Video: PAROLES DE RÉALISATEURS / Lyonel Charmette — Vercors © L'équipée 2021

Et puis voilà, j'ai lu des témoignages, j'ai lu des récits historiques en fait de ce qui s'est passé. Donc ça, effectivement, il y a une part un peu journalistique pour alimenter le projet. Pour moi, c'était quelque chose d'essentiel d'ailleurs dans l'écriture. C'était de toujours se rattacher à quelque chose de crédible de ce qui s'est passé là-haut. C'est-à-dire, dans ce qu'on verra dans le film, c'est-à-dire les petits ustensiles ou la façon dont les tentes sont construites, dans la façon dont le camp est organisé, dans la façon dont les personnages vont se parler entre eux, pour moi, c'était primordial de rester crédible et de faire vraiment écho à comment ça aurait pu être là-haut. Donc pour ça, voilà, je me suis pas mal documenté. Et puis ensuite, dans l'écriture même de l'histoire, évidemment, je me suis détaché de... c'est très romancé, on est dans de la fiction pure, et donc voilà, même s'il y a un fond de vérité, moi j'ai voulu me détacher aussi de l'histoire pour essayer d'en parler au mieux en fait.
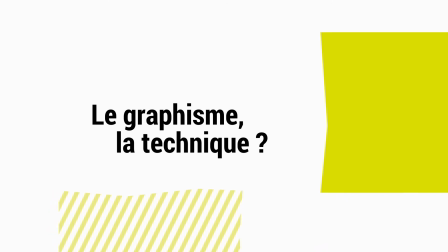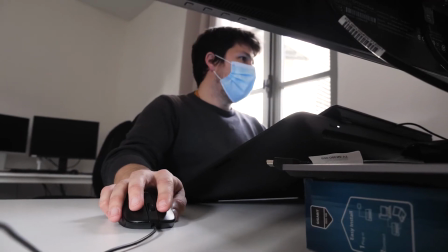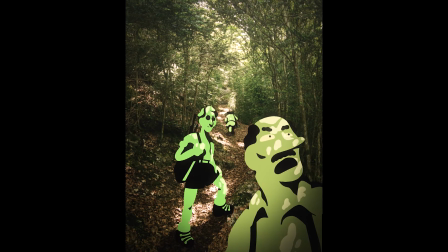(5:27)
Moi j'avais déjà fait une première ébauche d'image de mon côté où j'avais intégré de l'animation en fait sur de la prise de vue.
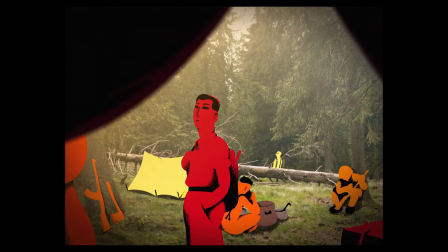(5:35)
Je ne sais pas pourquoi, en fait c'est un truc qui est ressorti très vite sur le projet.
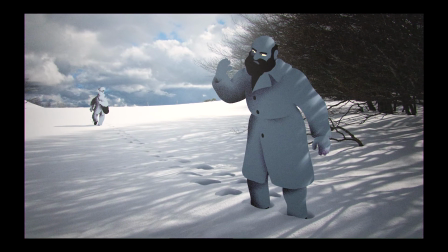(5:39)
Peut-être qu'à la base c'était parce que je ne me sentais pas forcément à l'aise avec la partie décor et qu'en même temps je trouvais que le décor se suffisait à lui-même dans le Vercors. Il y a quelque chose de, comme je disais tout à l'heure, qui est assez impressionnant.
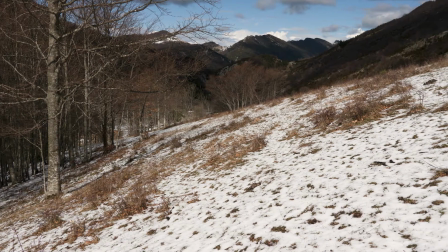(5:54)
Qui est très dur en fait, très sauvage, et moi je pense que j'avais envie de garder ça et pas forcément passer par le dessin pour la partie décor.
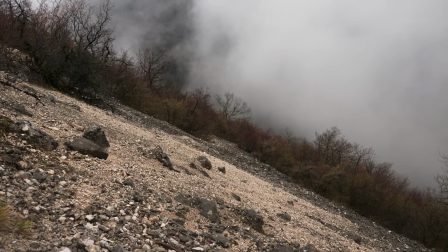(5:59)
Donc ça c'est un truc qui est venu d'emblée, c'est vraiment...
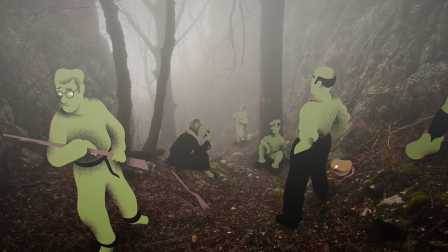(6:02)
Et depuis en fait c'est comme ça, on a gardé l'idée d'un Vercors en fait qui sera filmé pour la partie décor.
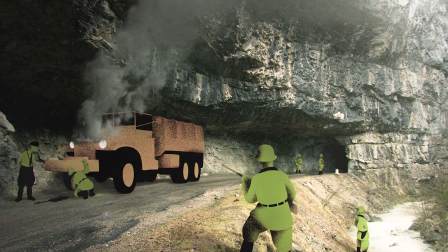(6:10)
Et ensuite sur la partie personnage et graphique, comme je disais, moi j'ai commencé à sortir des choses et puis...
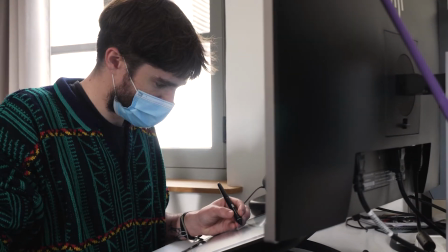(6:18)
J'ai rencontré Titouan en fait, Bordeaux, qui est un ancien étudiant de la Poudrière et qui est quelqu'un d'absolument talentueux
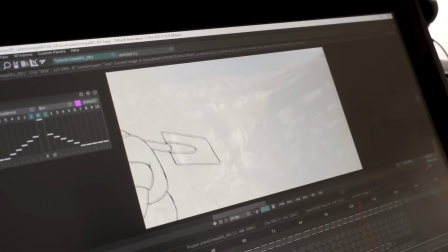(6:27)
et qui a fait en fait les premiers designs de personnages à partir de choses que lui avait déjà faites pendant ses études,
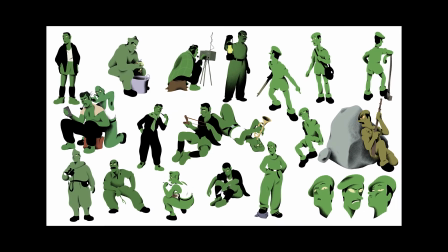(6:33)
qui m'avaient bien plu. Et donc je l'ai contacté, il était assez chaud pour qu'on travaille ensemble.
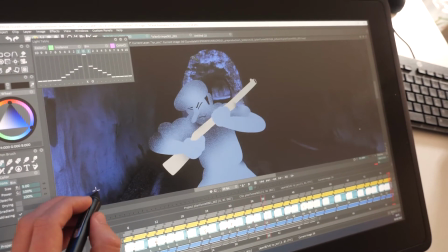(6:40)
Et donc en fait on a commencé comme ça quoi. Alors les personnages en fait sont globalement traités en aplat.
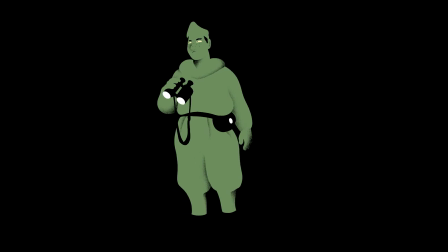(6:47)
Ce qui était intéressant pour moi en fait parce que les premières fois que je suis allé dans le Vercors, j'ai eu, comme je disais, une espèce de vision un petit peu de ce qui s'était joué là-haut.
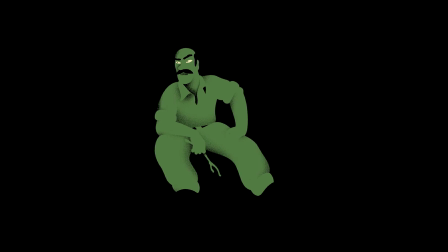(6:55)
Et donc du coup, je suis parti graphiquement en fait sur des personnages assez simples et qui s'inscrivent dans un décor de manière un petit peu voilà, fantomatique. Ils sont là sans être là. Et puis c'est intéressant parce que ça fait un parallèle avec une des intentions très fortes du film qui est la folie, la présence de la folie qui s'installe au fur et à mesure dans le camp, dans l'écriture du film. Et donc on interroge le réel en fait. Et je trouve que c'est vraiment un joli pont avec ce qu'est pour moi l'animation.
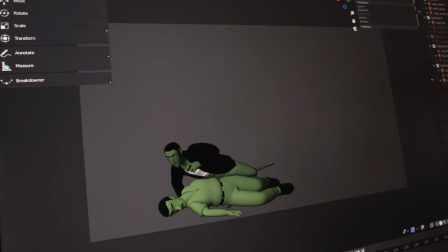(7:27)
À la base, les personnages devaient être en 3D intégrés dans de la prise de vue. Et donc pour moi, en fait, j'avais besoin que tout ce qu'on allait faire à l'étape du board,
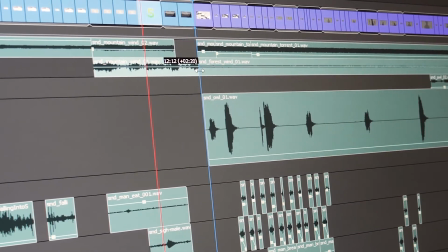(7:36)
du storyboard ou de l'animatique, pouvait être retrouvé en vrai dans la nature. Je ne pouvais pas en fait partir dessiner un décor comme je l'imaginais et me dire en fait c'est là que les personnages vont peut-être être, etc.
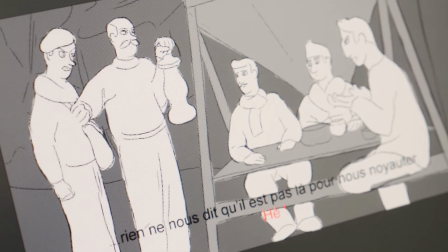(7:49)
J'ai repéré l'endroit de où se trouvait le camp, où se trouvaient les scènes de fin, etc. Les tunnels, bref. Et ces décors-là, en fait, je les ai photogrammétrés.
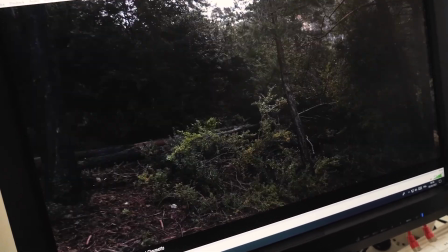(8:00)
J'ai fait une série de photos et à partir de cette photo, il y a des algorithmes en fait, qui permettent de recréer le décor en 3D.
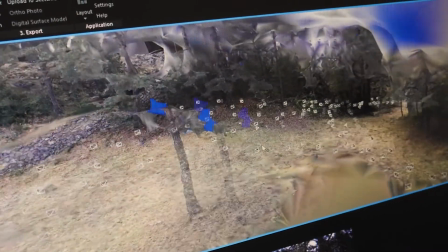(8:06)
Et donc du coup, j'avais le décor en fait assez fidèle dans en 3D. Et du coup, moi, je positionnais mes caméras et ça me faisait mes décors.
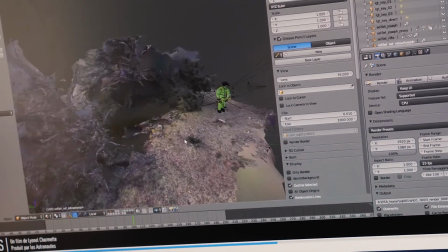(8:17)
Et ensuite, je venais mettre mes personnages et faire ma mise en scène là-dessus, quoi. Voilà. Là, moi, actuellement, je travaille sur l'animatique.